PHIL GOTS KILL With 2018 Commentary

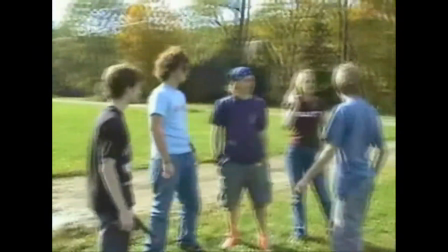[16:38]
We get all our characters in one place at one time finally.
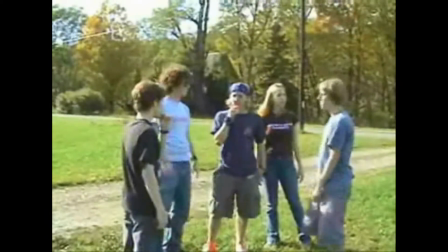[16:41]
I say finally, this is only 16 minutes into the movie, but it's a short movie, so this is like halfway.
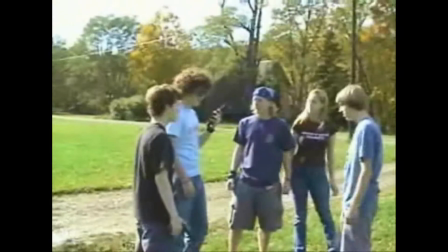[16:48]
Almost halfway, I think.
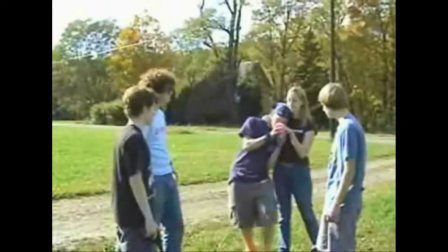[16:53]
He's sad, so she's got his bottle ready for him.
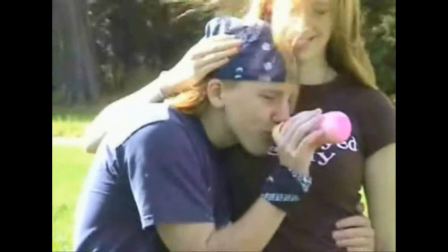[16:56]
Like any, good, girl would have a bottle ready for you.
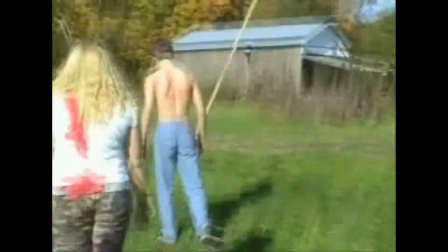[17:03]
Here I just, because I only have so many friends, I have to reuse them as zombies multiple times, but
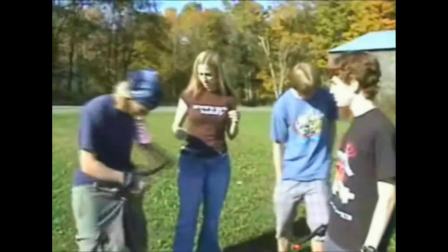[17:13]
it works. Now, he needs something to fight with, so he takes off his belt, his pants fall off.
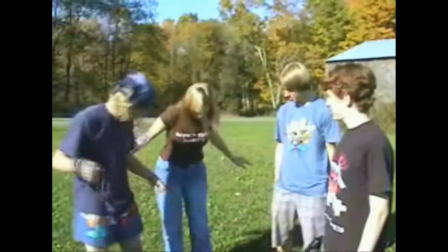[17:20]
Then he thinks, well, if my pants come off, let me take her pants off.
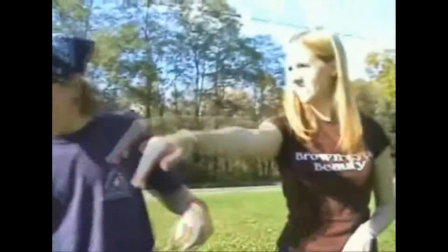[17:25]
I don't know. It's funny, maybe. It's weirder when you think she's like 17.
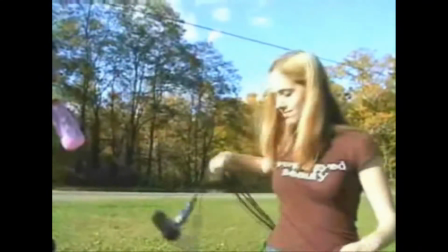[17:31]
Actually, I don't know. It's funny.
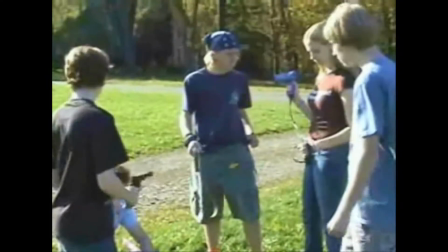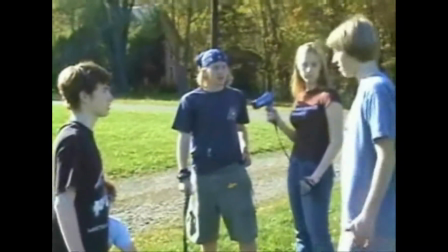[17:44]
Kenny says he's going to fight with the ancient dagger of Malachor.
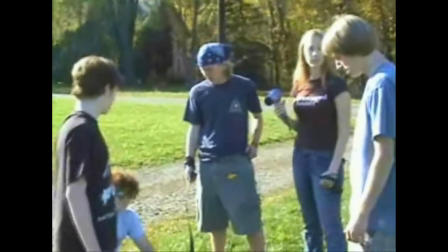[17:48]
And if I was smart enough, I would have put the actual ancient dagger of Malachor in Phil Gott's Kill 2.
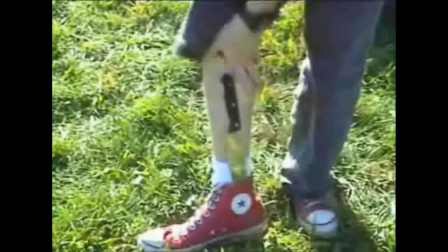[17:54]
But I completely forgot about this joke to the last minute. And so I added it in the movie Phil Gott's Kill 2 a little bit.
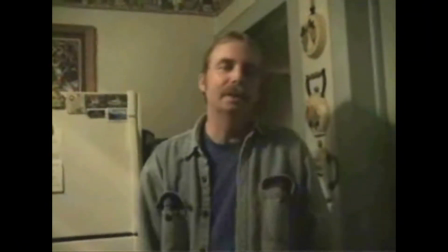[18:03]
And here's my dad making a cameo.
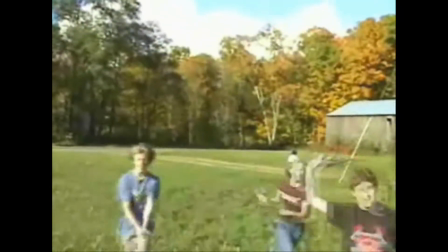[18:10]
He didn't want to do that either. I came downstairs and I was like, Dad, can you just say, here's an extremely awesome action sequence?
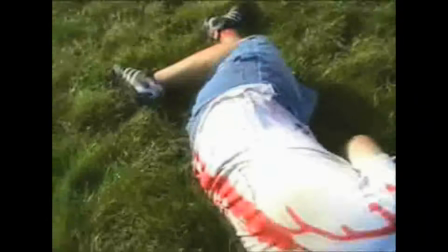[18:18]
And he's like, why? I was like, because it's for the movie. And he's like, okay.
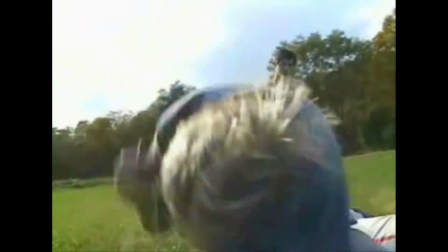[18:23]
I don't know what he thought about it, but, he did it, so there you go.
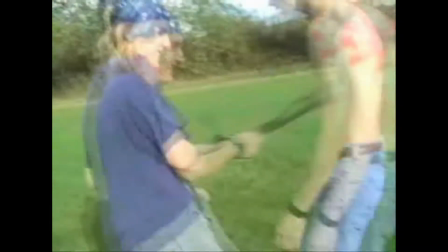[18:31]
Fun visual gag. Love it. This is a Metallica song playing during the action scene, of course, because I was a Metallica nerd.
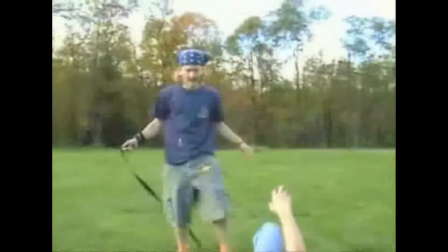[18:44]
And talk about zombies being slow. This is like the epitome of slow. Yeah, whip it.
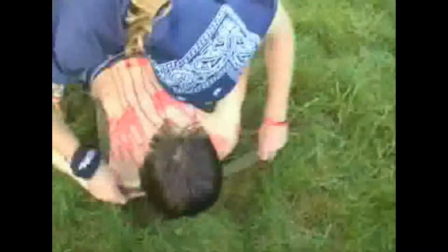[18:50]
Whip it, boy. Woo! Sexy. And he's going to break his neck.
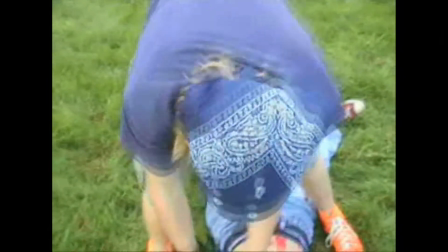[18:58]
There you go. Easily dispatch of a zombie that way.
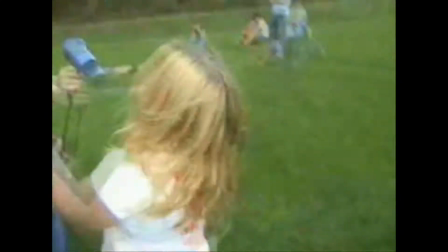[19:06]
And then she attacks the girl zombie with the hairdryer. And of course it works, even though it's not plugged in, because comedy.
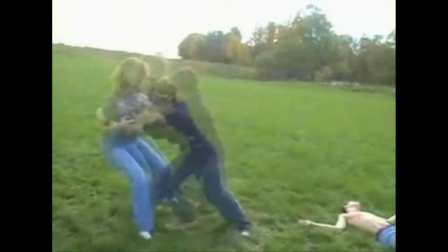[19:15]
And then I'm fighting against Janine, who scratched the fuck out of my arm here.
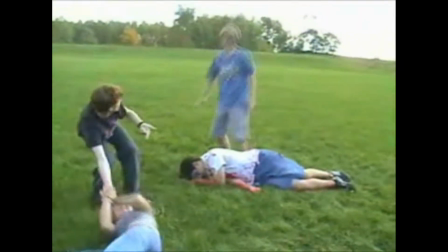[19:21]
I remember that. Like, I don't know why she she did that, but she did.
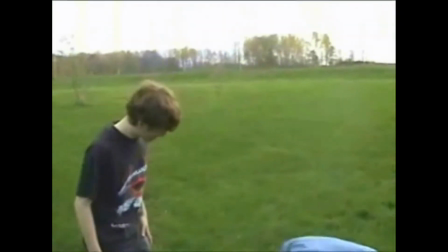[19:27]
It's okay, though. I can take it. I like being scratched.
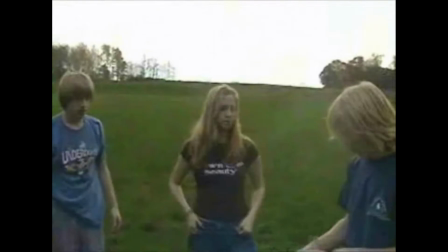[19:34]
Kenny comes up without the knife. The old take out the script gag.
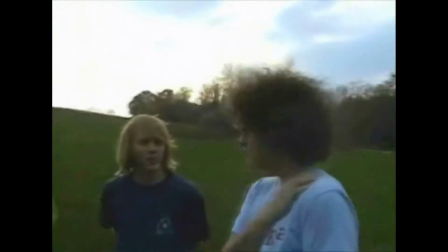[19:42]
And Zach coming over, tired from the fight he did not fight.
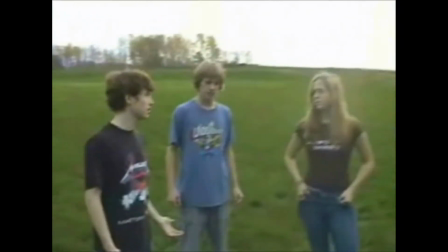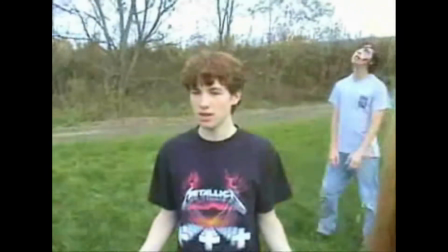[19:53]
And then here comes Joel, the editing mastermind I told you about.
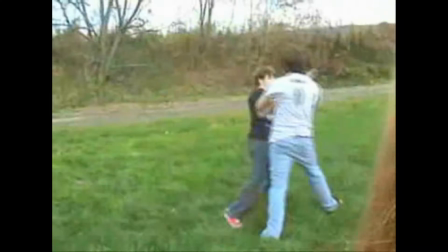[19:59]
I always thought this was really funny that that like the zombie starts attacking me, and then they're just watching like, hey, you go get him, get that zombie.
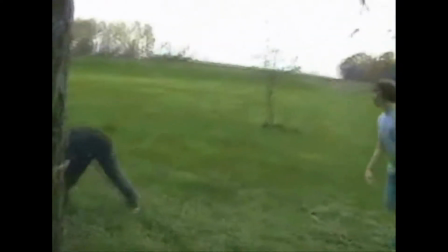[20:07]
Like no help whatsoever, you know. I broke a stick across him.
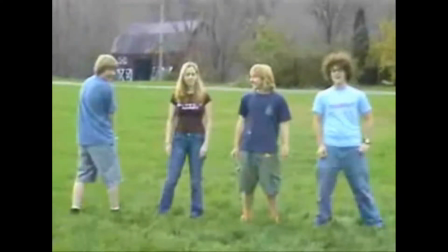[20:14]
You couldn't really see the stick because the quality of the video is so horrible. And then they're giving me a cheerleader support.
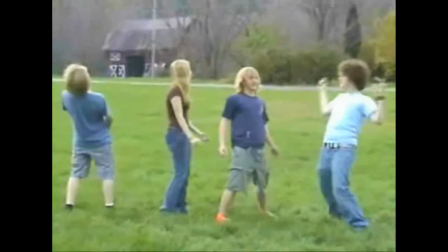[20:25]
Phil! I really should have had Short wear his Converse again.
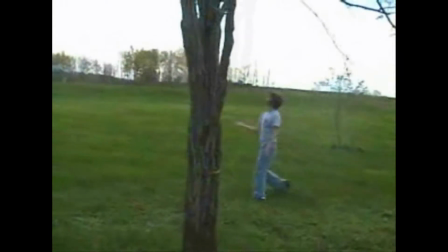[20:31]
Those bright orange Converse. Such a character-defining trait.
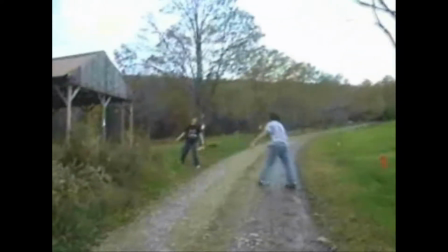[20:40]
And then I'm leading him over to the lake. As you can see, I don't really need to explain the movie to you.
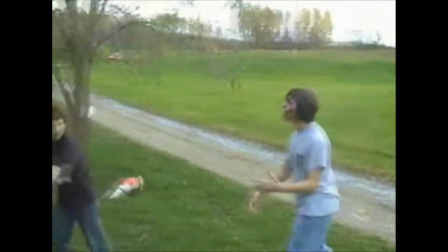[20:47]
I'm sure this music is copyrighted, but I can't remember where it's from. It might be from a zombie movie.
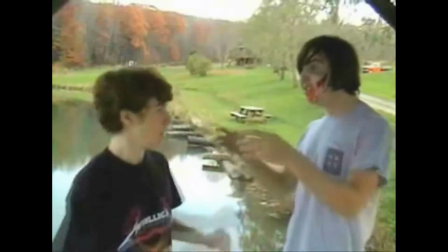[20:52]
It might be from Night of the Living Dead, maybe. Which is actually a public domain movie, so I guess it's okay to use their music.
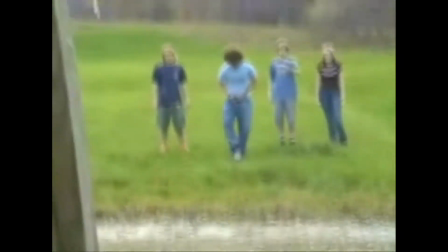[21:02]
That water was freezing cold. And, okay, so here's my favorite scene in any movie ever, is where Zach takes off all his clothes and jumps into the lake.
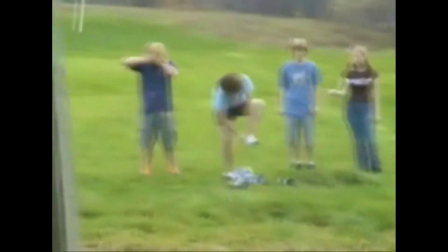[21:11]
Now, he had agreed to do this way before we started filming the movie.
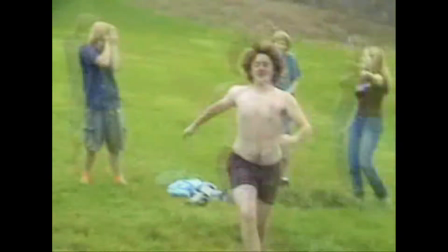[21:16]
I thought it would be funny that he thinks the zombie is drowning, so wants to go save him.
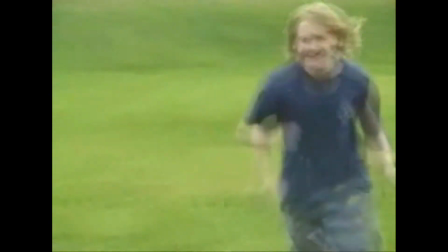[21:23]
And, he was down to do it, and then I remember the day of,
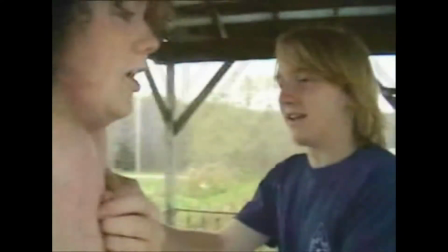[21:29]
he told me he didn't want to do it. And I was like, dude, the joke revolves around this moment.
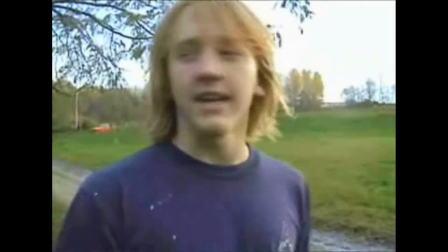[21:35]
Like, you have to do it, like, whatever. And he protested, and I don't remember how I convinced him to do it.
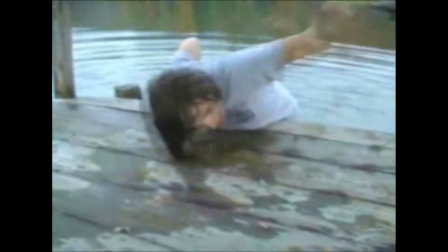[21:42]
I don't know if I gave him a hand job or something. I can't remember.
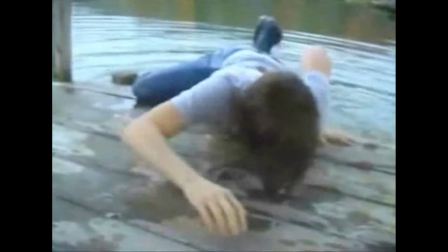[21:44]
But I finally got him to do it, and thank God he did, because now I can watch that scene forever.
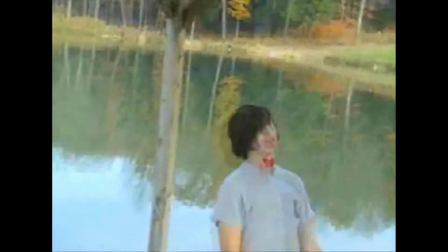[21:55]
There's like a lag right here that always happened. I don't know why.
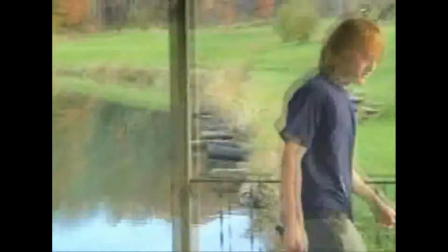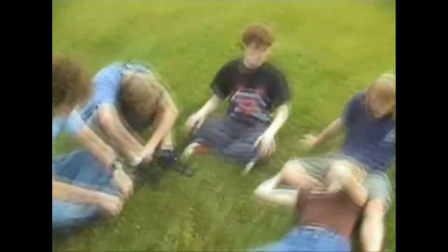[22:05]
So here we have a boring exposition scene that you can't really hear what we're saying at all, and it's not that interesting, and it just kind of wastes time.
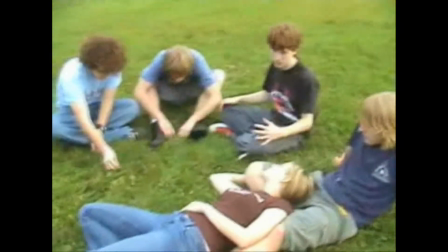[22:14]
And this is the only thing about the movie I don't really like, is this scene.
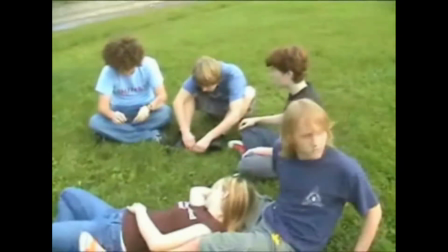[22:17]
Because Phil talks about being an assassin, which, like I said, is like so ridiculously unbelievable.
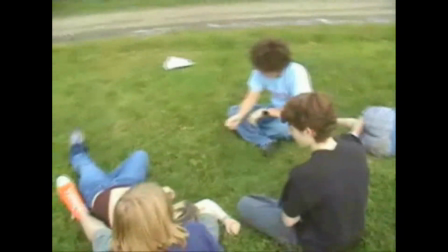[22:25]
And it doesn't really look that great going around the circle. You can see the script on the ground.
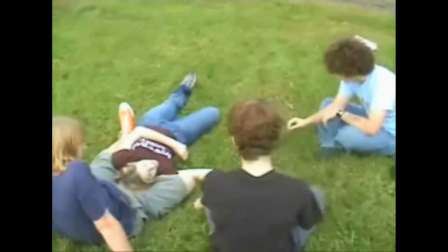[22:30]
There's this is just the lull of the movie that just doesn't work.
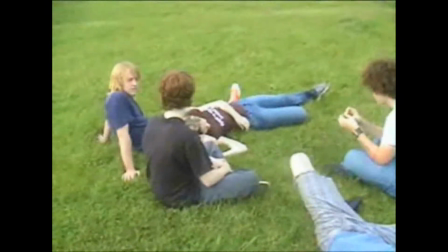[22:36]
I mean, it's a good idea to have the characters kind of just sit and talk for a second in
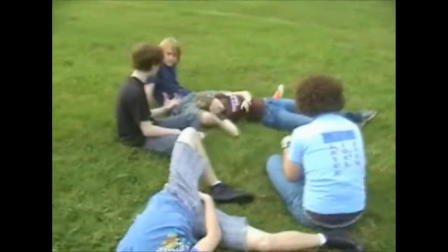[22:43]
the midst of everything that's going on, but it just doesn't really work at all.
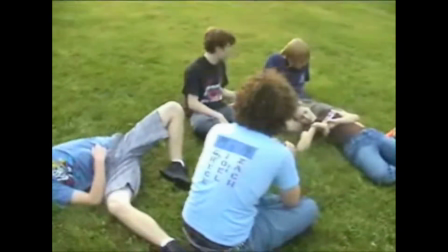[22:52]
Zach's shirt, Dumb 2,
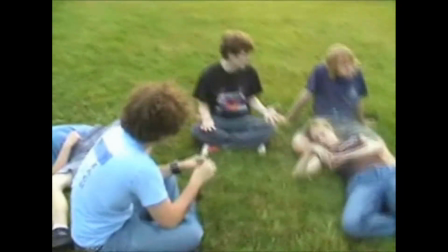[22:55]
was a thing that Zach and Joel, the editor, and our friend Bryce did.
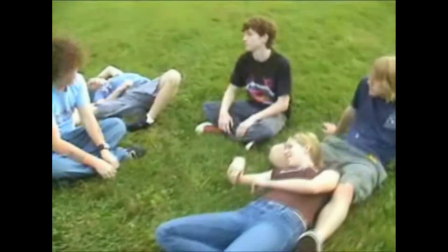[23:03]
It was like kind of like a jackassy thing, although they didn't really do like a lot of stunts.
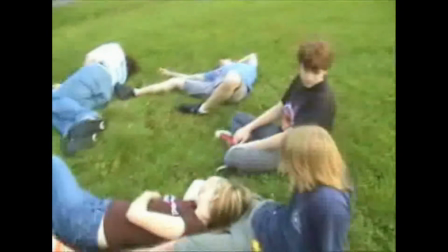[23:09]
They did like funny like skits and stuff. I don't know if that exists anywhere. I should contact Joel about that, because I remember them being pretty funny,
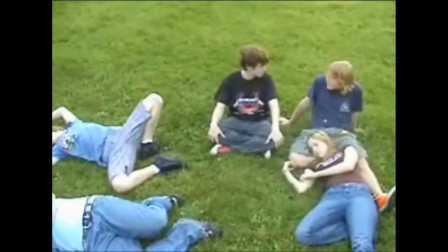[23:17]
except for the one where I was an asshole and I like ate chips over Zach's head when he was sleeping.
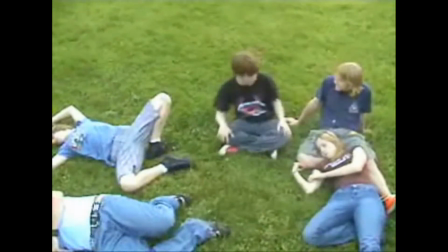[23:22]
I'm sorry, buddy. I love you.
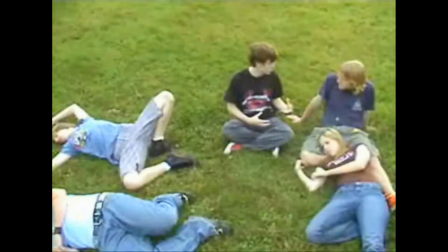[23:28]
And it's still going. The scene's still fucking going. The scene's boring. What can I talk about?
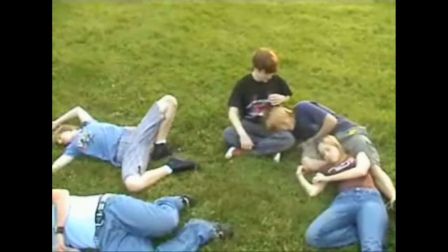[23:32]
I'm wearing red Converse, which I wore because of the character Dwight in Sin City.
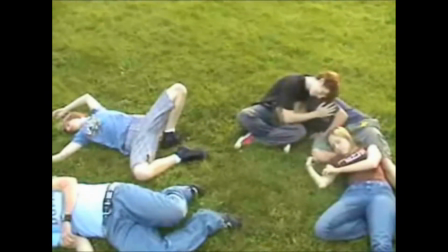[23:38]
Before the name Dwight was taken over by The Office, and now that's all people think of.
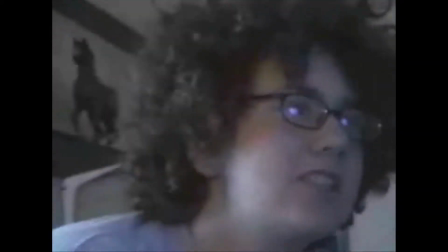[23:44]
But before that, Dwight was a cool badass from Sin City, played by Clive Owen, or just in the comics, the Frank Miller comics.
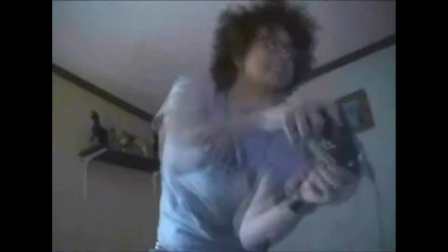[23:53]
I miss Zach's hair so much. He had such epic fucking hair.
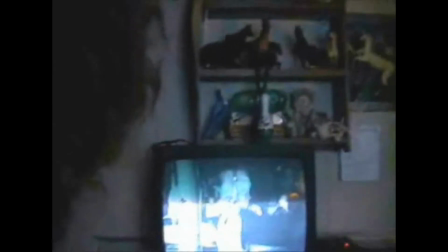[23:59]
So this is the dream sequence, and he's watching Frankenstein's Daughter, which, to be fair, I never watched all the way through.
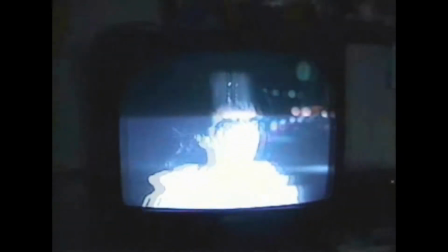[24:07]
I just watched the beginning of it and thought it was really dumb at the time, and so I just threw it in this movie to say that I thought it was dumb.
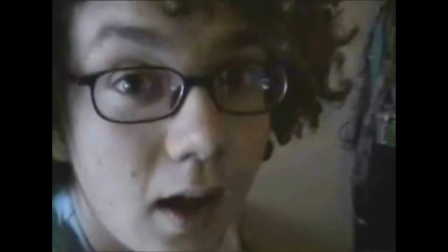[24:15]
But really, there's so many worse movies I could have used, like ones I actually like legitimately hate, but I don't know why I chose to use that one.
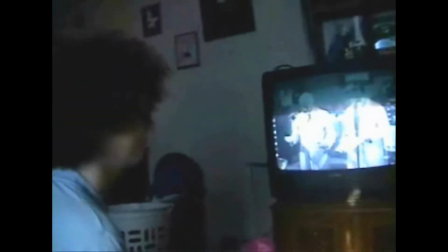[24:26]
Matt Dunn showing up again. I guess he shows up 3 times in this movie. But this isn't really Matt.
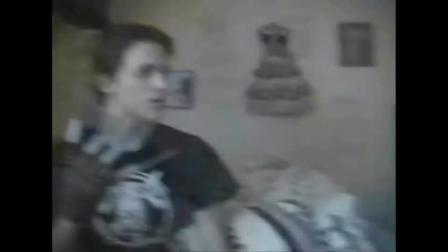[24:32]
This is Freddy Krueger looking like Matt.
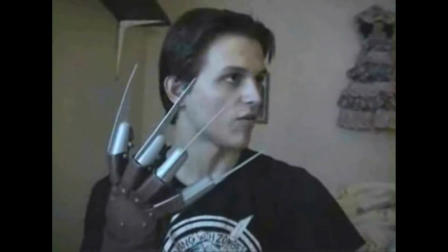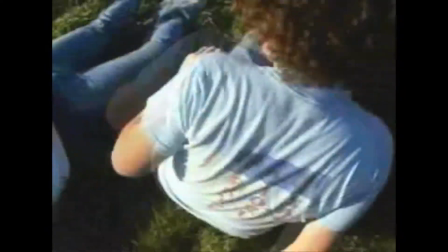[24:42]
Matt also did like all the zombie makeup effects and everything. He was really good at it, and especially back in the day when we did this and Possessed.
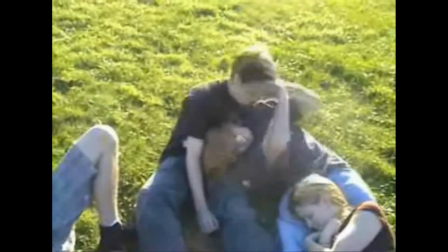[24:51]
Which Possessed will probably never see the light of day again. If you own the DVD, good for you.
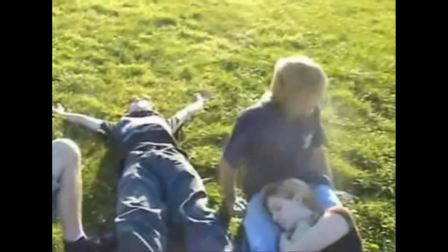[24:56]
You can watch it.